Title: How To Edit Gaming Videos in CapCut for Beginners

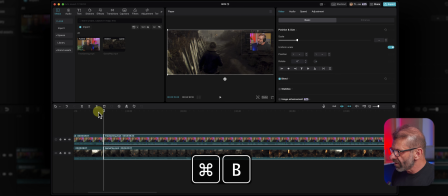You got to make sure that both tracks are highlighted. Command B or Control B. And let's find where, maybe where I start shooting things. So it looks like I start shooting things. So I say, hello, nice people, and then maybe I shoot them and get rid of the rest. So what keystroke? Add edit, delete all of this, Q. If the track magnet was on and it was only one track, it would slide over and keep things nice and neat.
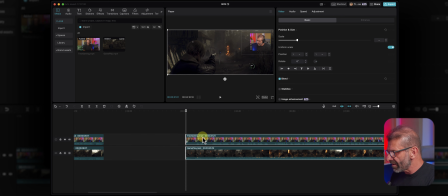With 2 tracks, it gets messy. So we're just gonna leave it there and then slide it over and check it.
Well, hello, nice people. Uh-oh.
See, I nailed that guy first shot because you couldn't see me take 10 minutes to line it up.
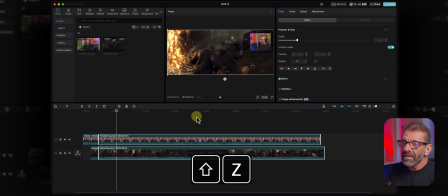So you go through the entire thing and you just delete anything that's boring. You want people to stay watching your video. So if you're rambling and you're not entertaining, or if you're messing up, or if it's not fun, just delete it all and it'll shrink it up to something much more manageable.
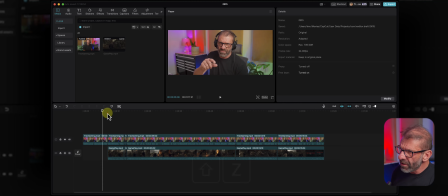And then you tweak a little more to make it more fun, which we'll do right now. So here it is all trimmed up. Our 4 minutes of video is now down to like 1:15. And we could just leave it like this, me full screen and then me in the corner during all this gameplay, and it's all pretty entertaining stuff.
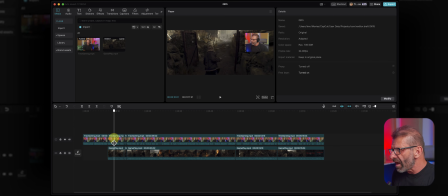I mean, if you ask me, you're gonna find out for yourself in a second, but we can make it better. So how about we go from me to just the gameplay without me there? Now we could delete me, but then we lose the good audio. So what I'm gonna do is right click and choose Extract Audio right here.
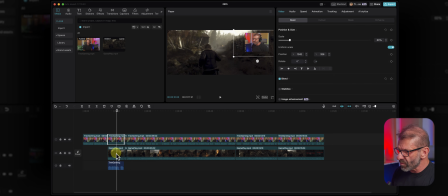And there's the good audio down there. And we do want the gameplay audio here because we're showing the screen. And now I can just delete me, bam. So it's gonna go from me to gameplay with good audio.
Oh, check it out. They got like nice people waiting to greet.
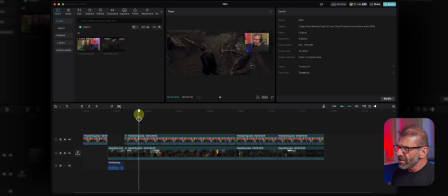Okay, so we got that, and then we got me shooting, and then I'm just gonna look and see any time that I might face the camera, and see if I do here. Boom, am I facing the camera? There it is, I'm talking to the camera.
It's looking bleak.
Okay, it's looking bleak.
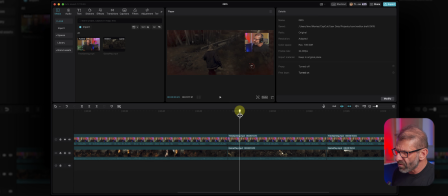I'm talking there, so we're just gonna make me full screen right there. And I'm gonna trim this up a little bit more. Highlight, hit Q, and to select all these tracks. Now notice that I only have these two tracks selected, not these two. This is important. I use this all the time in Premiere, DaVinci Resolve, and in CapCut, so I can select everything over.
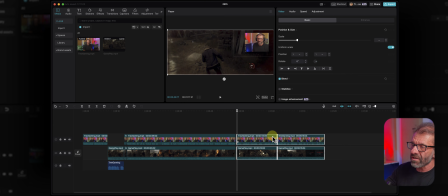I could highlight it because there's not very much, but sometimes you'll have a long timeline, and that's not gonna be the most practical thing. So if we have just those two highlighted, I can jump over here and choose Select Rightward. And so now I've got these arrows I click, and it does that, but I never do that.
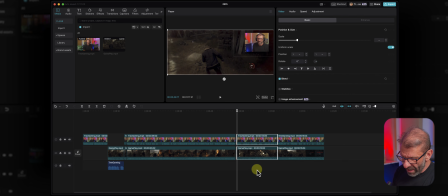I will always, let me just select these two again, type the right bracket key, which is this one right here, bing, right bracket, and it makes those into arrows. Now I can take this and slide it over until it snaps into place. Bam.
This is probably safe. This is the safe zone. It's looking bleak.
So for it's looking bleak, I want to see just me full screen.
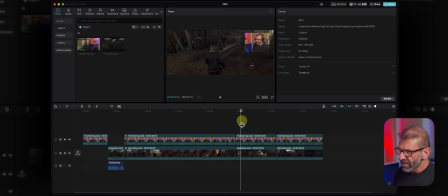So I'm going to add an edit right here. You already know the keystroke. I never use that razor tool. That's what makes you slow. I click on this guy and I get rid of the mask by clicking here for none, and then I go over to basic, and I want to undo all of this by clicking this redo button here,
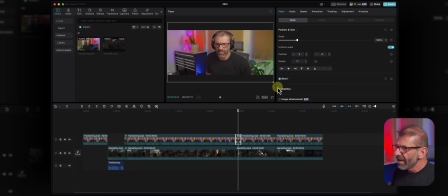and then make me full screen again like this, and we're golden, so watch what it does. Safe, this is the safe zone.
It's looking bleak.
So for it's looking bleak, we could just have me zooming in a little bit to add a little bit of interest. To do that, I'm just going to click on scale at the beginning,
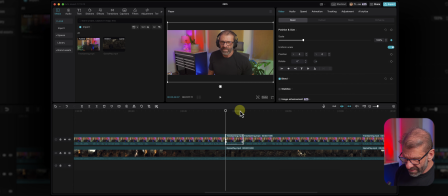add a keyframe by clicking that button there. Go to the end, it's the down arrow once to get to this edit point and back one frame. I'm just gonna scale it up a little bit like that, and now it looks like this.
Zone, it's looking bleak.
So I'm scaling up, and it makes it a little more interesting. And here's a little bit of a dead space here, so I'm gonna delete this.
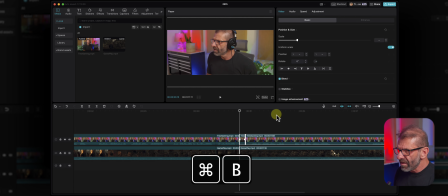You can always keep trimming as you go. Command B, Control B on a PC, Command B again.
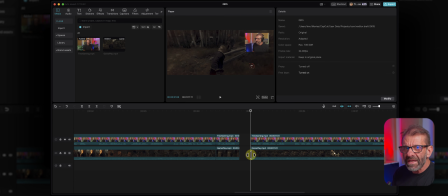I'm going to delete this, and I repeat these things so you get them in your heads and you'll learn to do them. Right bracket gives me the arrow sign. I'm going to select everything to the right of here, and I just slide it over. And then we go from looking bleak, and I'm talking, and there's no pauses. So right here, I'm complaining and stuff.
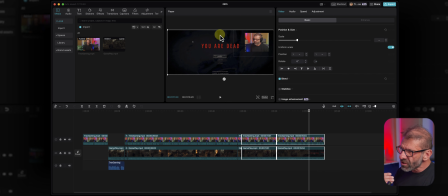I'm not going to show you exactly what I say here or do, but I want to go full screen again here. So what I'm going to do is kind of a new trick. I'm going to first add an edit just on this track. So I'm going to click just this guy, Command B. So I'm going to make this thing all full screen again.